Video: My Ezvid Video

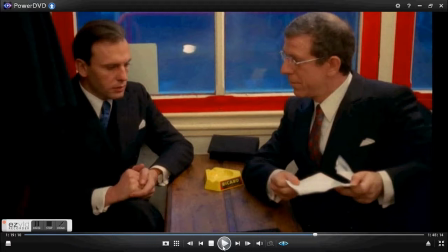[4:06]
Marcello and Quadri, we see Marcello clasping and wringing his hands nervously, as Quadri reveals that the letter was a test, and now he does not believe that Marcello is a true fascist.
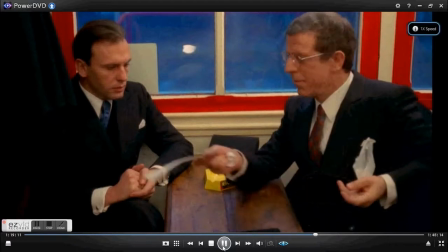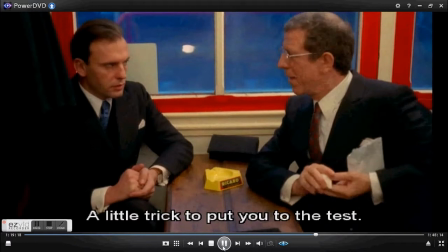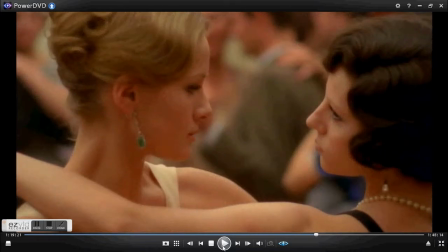[4:29]
We cut back to a close-up medium shot of Anna and Giulia, which mirrors the last shot of Marcello, which is then used to show the growing intensity between Anna and Giulia.
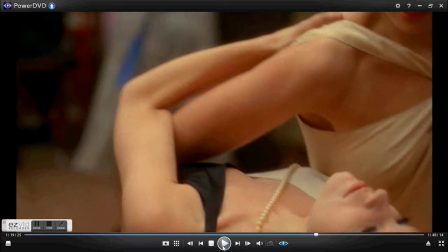[4:44]
We see them both dancing to the tango, which is traditionally performed by a man and a woman, and is used to show their defiance to the fascist gender roles. The choice of music is also important, as it is a reference to Bertolucci's 1972 film, The Last Tango in Paris, which also openly explores sexuality and taboo.
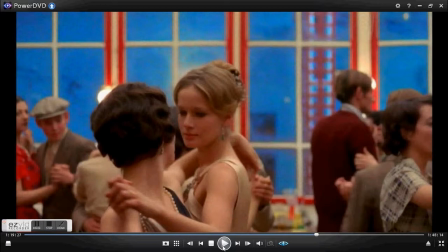[5:08]
The colour scheme of red is often used in this sequence and is shown by an extra in the background wearing a flower and an extra to the right of the frame wearing a red dress, and it shows the romance between Anna and Julia.
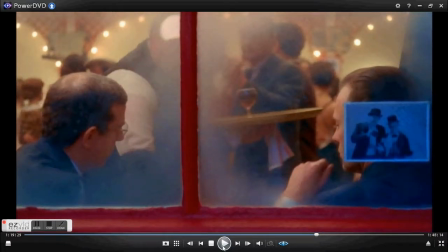[5:22]
Again we see here the theme of red in the wine that is being placed down on the table and the woman that is about to pass in the background of the frame.
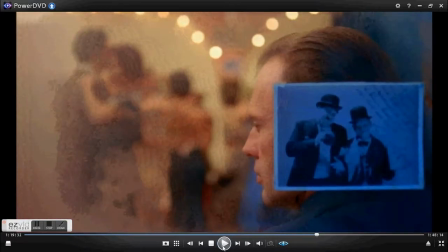[5:34]
As the camera zooms in closer on a dolly, we can see an arc of lights form around Marcello's head and profile, and this is a metaphor for his exposure by Quadri. He has been caught betraying his fascist identity, and the shadows he attempts to hide in have now been illuminated.
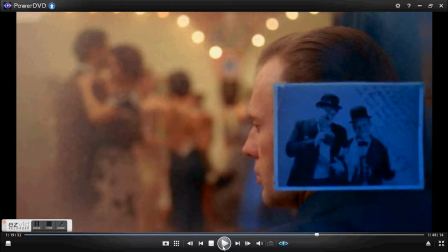[5:53]
The photo window pane comes into a shallow focus to reveal Laurel and Hardy. Christopher Wagstaff argues in his BFI guide that this is an homage to Robert Aldrich and his portrayal of George and Childe in his 1968 film The Killing of Sister George.
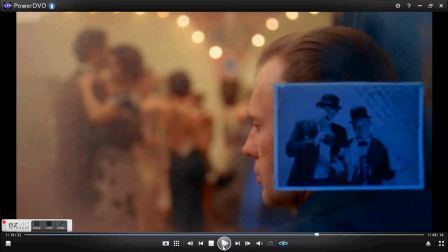[6:10]
Aldrich presents the two women dressed as Laurel and Hardy as they go to a lesbian bar, the link being that Julia and Anna's homoerotic expression is a mimicking of the presentation of a sexual taboo.
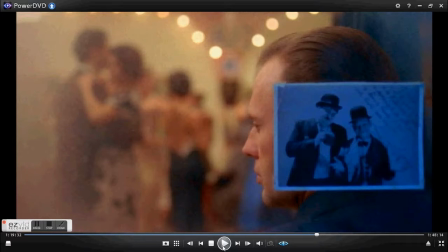[6:21]
I also interpreted a more basic reading of this photo, which has also been picked up by Millicent Marcus in her book Italian Film in the Light of Realism, where she describes Manganiello, played by Gaston Mochin, as the bullying Oliver Hardy and Marcello as the slight snivelling Stan Laurel.
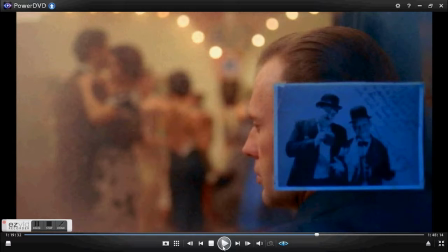[6:38]
I support this view, as we see an example of overacting and drama when Marcello asks Manganiello to deal with Alberi, the chauffeur supplying Marcello's mother with morphine. And now we'll cut back to that clip as a reminder.
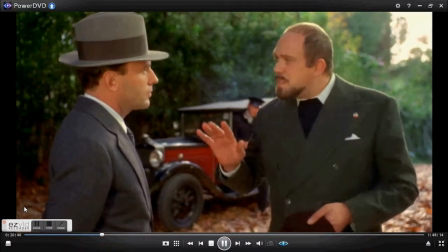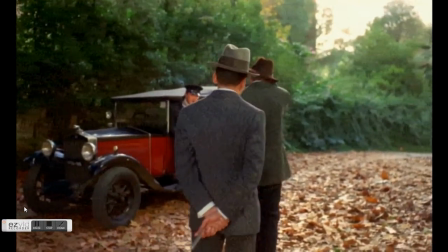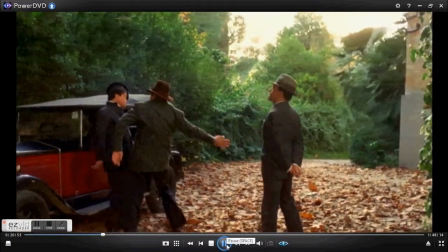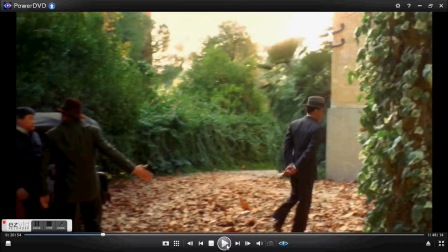[7:12]
Particularly in this scene, we're encouraged not to take the duo seriously until the assassination scene, when Manganiello's character reveals its dark side.
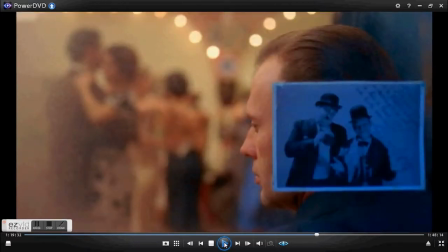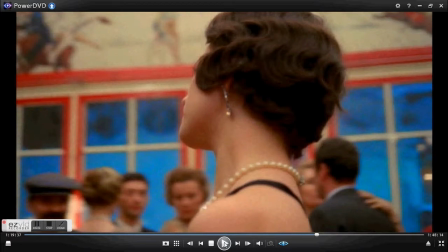[7:29]
Here we cross-cut back to Julia with a low-angled shot as the camera tracks her movements.
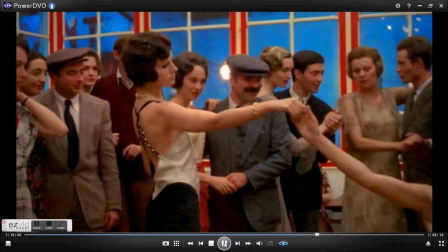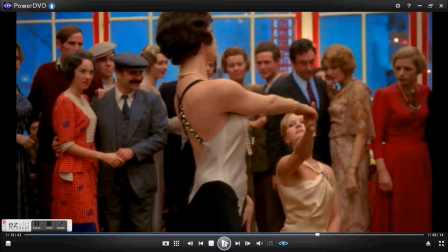[7:40]
The camera zooms out on a dolly to reveal a wide shot with Anna adopting a masculine position once more, and several red-dressed women steal the focus of the frame to emphasize the passion between the two.